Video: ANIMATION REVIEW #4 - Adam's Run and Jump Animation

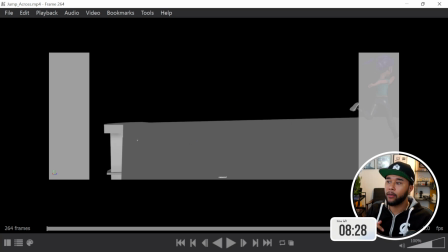And why is she jumping over the ledge? And what happens after she actually makes the jump, right? And at this point in time, it feels very much like the whole shot,
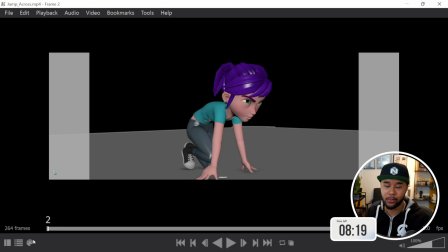you're just showcasing body mechanics for the sake of showcasing body mechanics. And that's good and well, but if you actually want to put this in your show reel, and if you want to stand out from the rest, you need to make sure that it tells a story, right? The character has a soul, right?
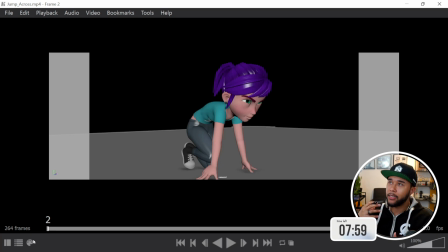He's thinking, he's feeling good, and he's telling the audience, telegraphing to the audience exactly what's going on. So here's what I suggest. I think that you need a little longer of a setup for your scene.
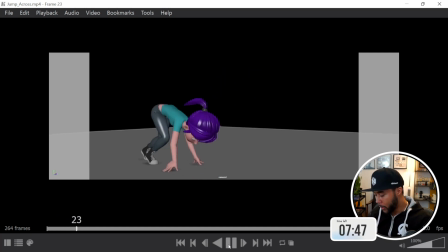So for example, here she's already in position to actually start running.
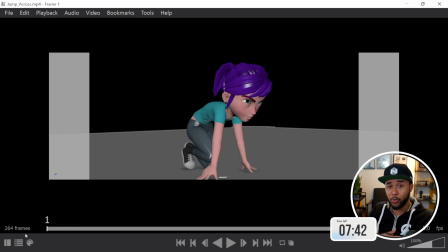And I think because this is such a big leap and she doesn't know if she's gonna make it, and also she might fall and die or fall and break something, right? It's an incredible big leap to do. And if it was any person out there, just to keep it realistic,
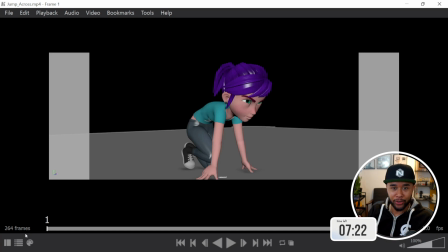you would think many times over if you want to do this, because this might be the end of you, right? So you need to sell that at the beginning of your animation. So perhaps start with a stand animation, right?
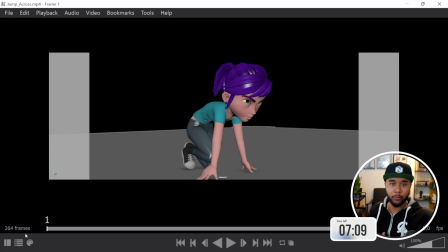And then get a little bit of acting. Maybe she's getting warmed up and then she gets into this position of like getting ready, right? Or she's in the position already, and before she actually puts the hands down, just like a sprinter,
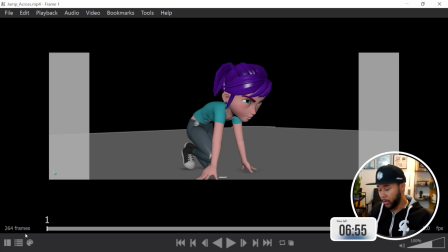she perhaps is on her knees or maybe on one knee, and then she kind of like cracks the knuckles, looks forward, and psychs herself up, almost like taking in what's ahead of her. The audience doesn't need to see it.
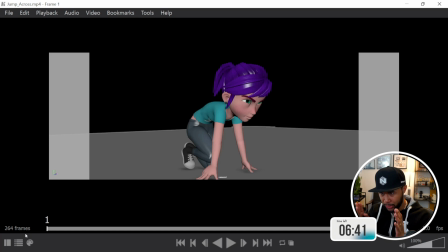You can keep the camera this way, but for her, she's just looking forward and psyching herself up about what's about to happen, right? Just almost thinking, do I really want to do this, right?
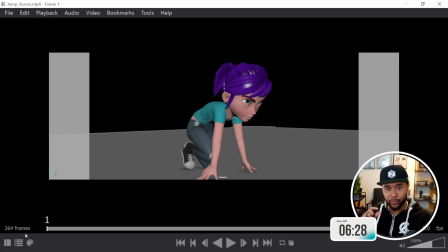When she decides, yes, I want to do this, you want to show that animation, that transition into your animation, and then you actually go into the run, right? The mechanics of it all. So this goes for everybody. So make sure that there is a setup time. And in this case, because it's such a big motion, it needs a longer setup time to sell the motion afterwards, right?
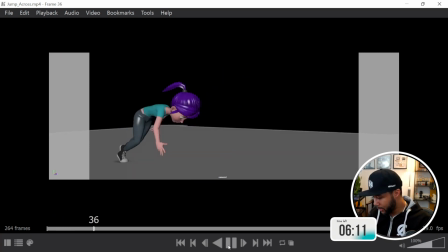So you kind of have like the mechanics okay.
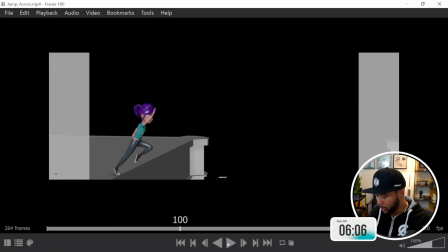Now, another thing that I would say is that also you need more keys for your breakdown. I know that you're still working on this piece, but in order for you to actually sell all the nuances, you need to add more in betweens. At the moment,
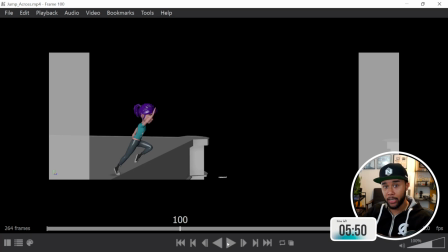your passing poses and your mechanics of the strides as you actually are going forwards feel very much linear, right? And it feels very much like the hands are doing the same things, the arms are doing the same things. You need to vary it a little bit to make sure that things are not twinning and it feels, organic, right?
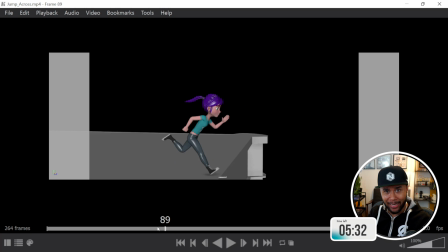So if you add more keys, you'll start getting that organic feel for the whole animation.
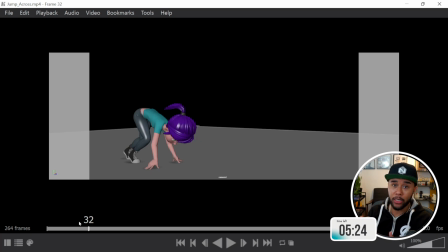Now, when it comes to the idea of adding more keys, there is such a thing as adding texture to your animations. And for those that don't know, basically texture, at least to me, is a bit like, what is air?
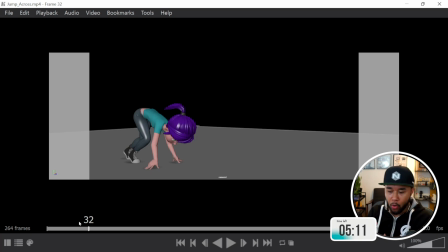But adding texture to me is basically adding moments and things that you don't really expect, but feel natural and add more groundness to the character. And by all that, what I mean is that in your character, and that's the second biggest thing that you need to do here,
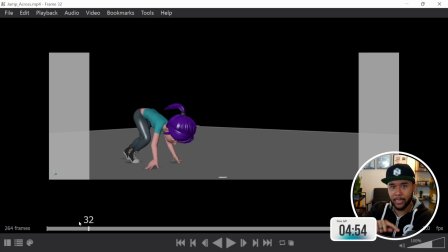is that you're just going through the paces of exactly what it would take a character to go from
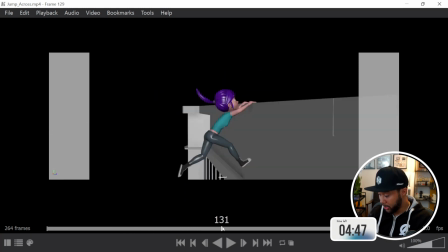preparing to run, to jump, to then make it off the jump, and then going off.
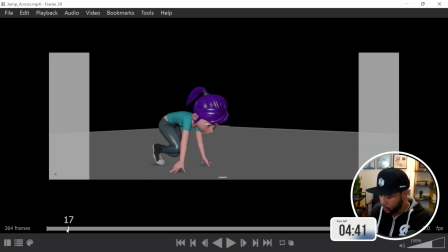What you want to do is basically things like this. So you go off the run, you start running, that's fine.
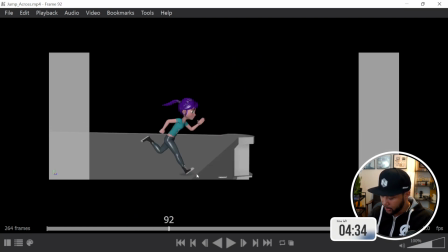But what if perhaps the character here, like she does a slight tumble, right? Like she kind of slides her feet a bit more, right?
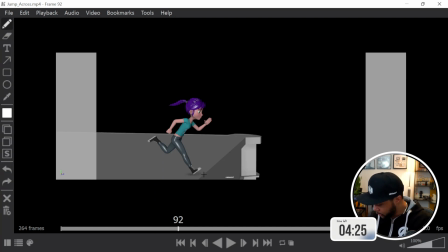So here towards the edge, maybe her foot is right here, and there's a moment that she just slides a little bit, right? It gives you that sense to the audience of what's happening, and then she makes it.
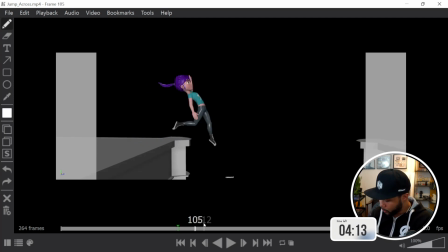Same thing here, all throughout this section here, while she's jumping,
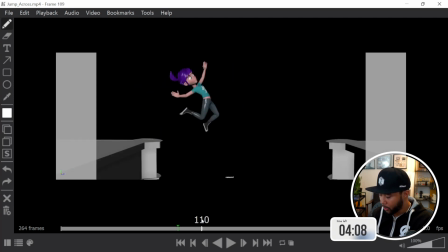she kind of keeps the same pose all throughout, and then she grabs the ledge.
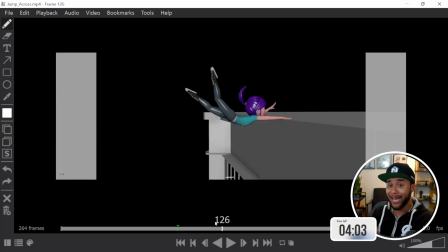There's a lot of animation here that can be added in order to add more flavor to the animation.
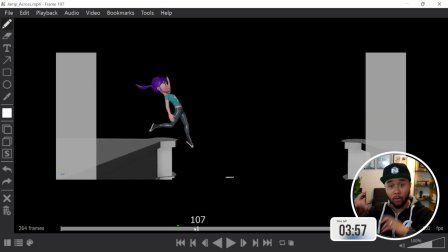So you can make her actually almost cycle her legs as she is bracing for that hold into the ledge, right?
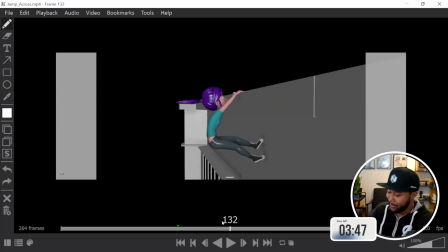So that's another one. And most importantly, and this is the most interesting bit of your shot, and you should always look at what is the most interesting bit of your shot so you can put all of your effort in it.
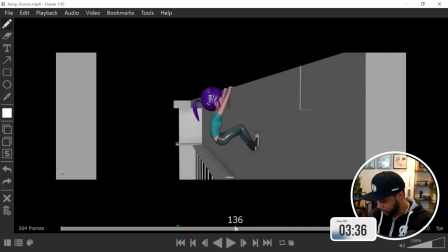It's basically here. When she grabs into that ledge,
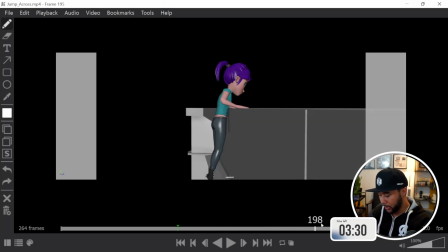like the fact that she's grabbing that ledge and then she's actually standing up and going, there's nothing interesting to it.
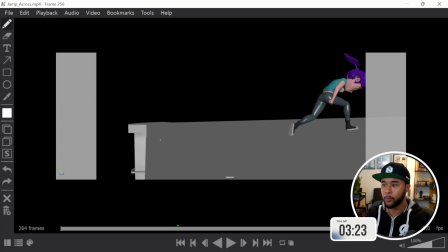I mean, this is just me being brutally honest, but it's just basically what the audience is expecting. She ran, she jumped, she grabbed, she leaped up, and then she continued running. What you want to do is keep people on their toes in an action scene like this.
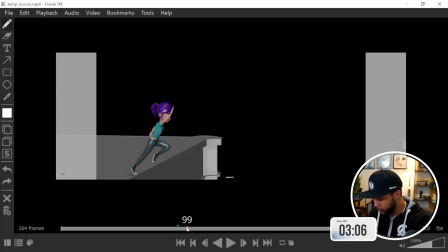So what you can do is basically, as you actually do the leap and she's about to grab,
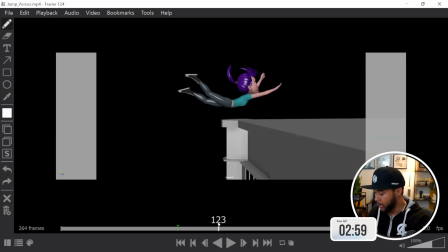maybe she doesn't actually make contact with both hands. She makes contact with one hand and then the other one falls down, right?
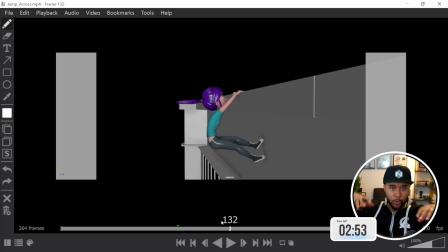And then she goes up. and then she puts the feet up, and then she goes up the ledge, right?
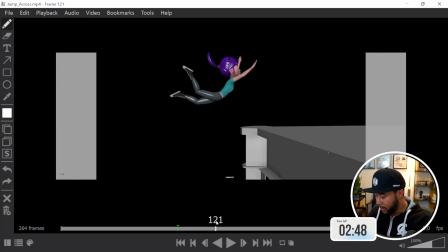And then maybe you have the feet, when she puts the feet up,
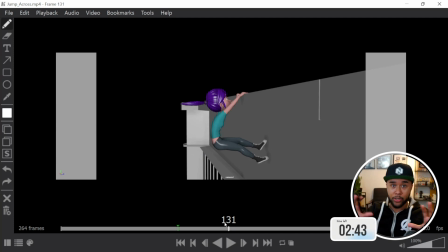maybe there's a moment that the feet kind of like she loses her grasp a little bit, and then she goes up again,
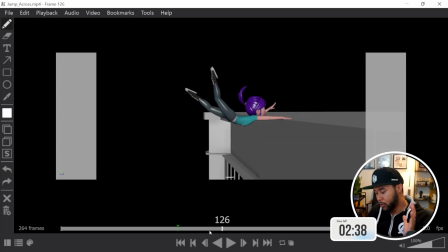right? This will have to be at least 20 to 30 frames longer, maybe.
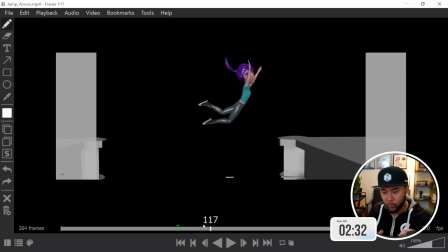But it will give you time to kind of really sell that moment, that gold moment in your animation that you really need to sell, because that's the one that actually makes or breaks the animation.
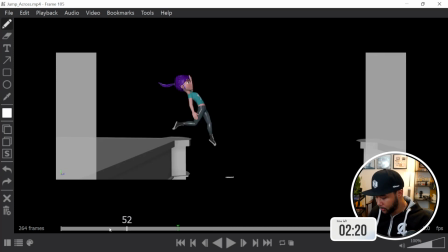So you want to do that here. So add a little bit of acting. So a bit of acting in the beginning, bit of acting here, right?
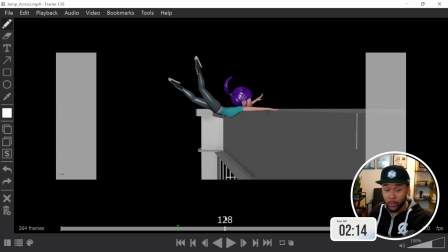Just to sell that idea that it wasn't as easy as you actually thought.
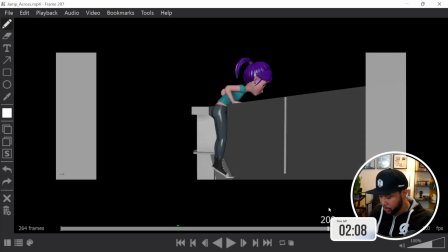And then when she goes up, this is all good, no problem. Needs more keys, but it's all good, more detail.
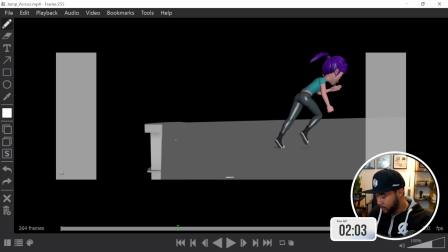And then you need a bit more acting right at the end, right? Because if you are actually, making the jump as professionally as she can be, she could have done this 100 times, right? But the one that is entertaining is the bit that she almost makes it.
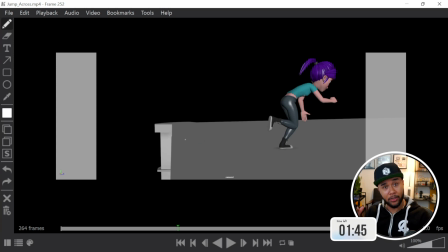So if she almost makes it, then she'll probably look backwards to see in admiration that, wow, I made it.
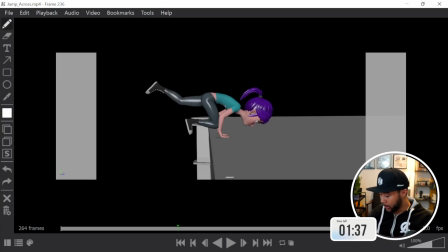And then she keeps running. And you can do all of that while in motion, right? You can do all of that, like she can actually step up here, right?
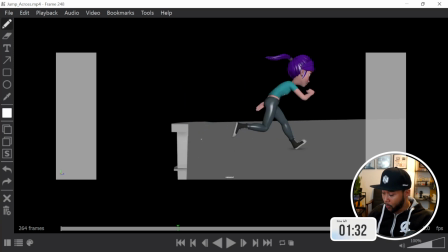And then while she's here, she can start looking backwards to what she has done and turn her body while her face, while her arms are around here, right?
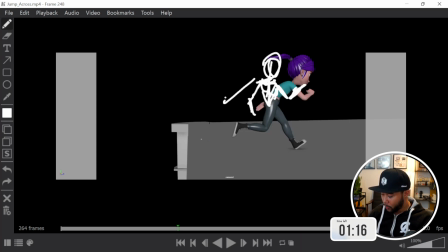So she can actually do all of that while looking backwards and then moving forwards.
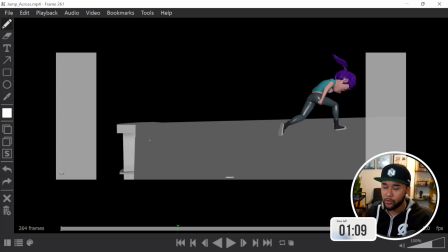Almost like I've done this many times, but this time was close. So if you can sell that idea of actually the character almost making it, and then when she makes it, she looks back and then she goes, so cool. Almost didn't, but I did it. Feel proud, set off, going to the next challenge, right?
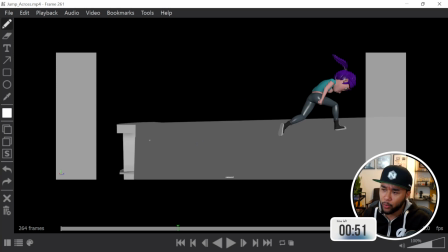So this, you can get lots of reference of this whenever you see people doing parkour, right? There's a lot of like almost misses, and people then feel happy about themselves even though they've been doing it for many years. I think you can introduce that here.
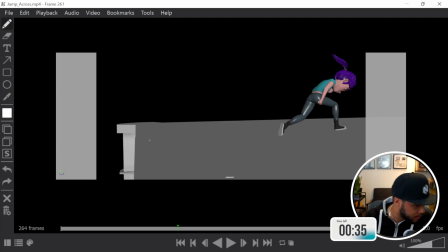Now, besides that, and I only have about 35 seconds, let me just look at my notes here. Yeah, no, I pretty much covered it all, actually. So it's pretty good. I have 20 seconds to spare.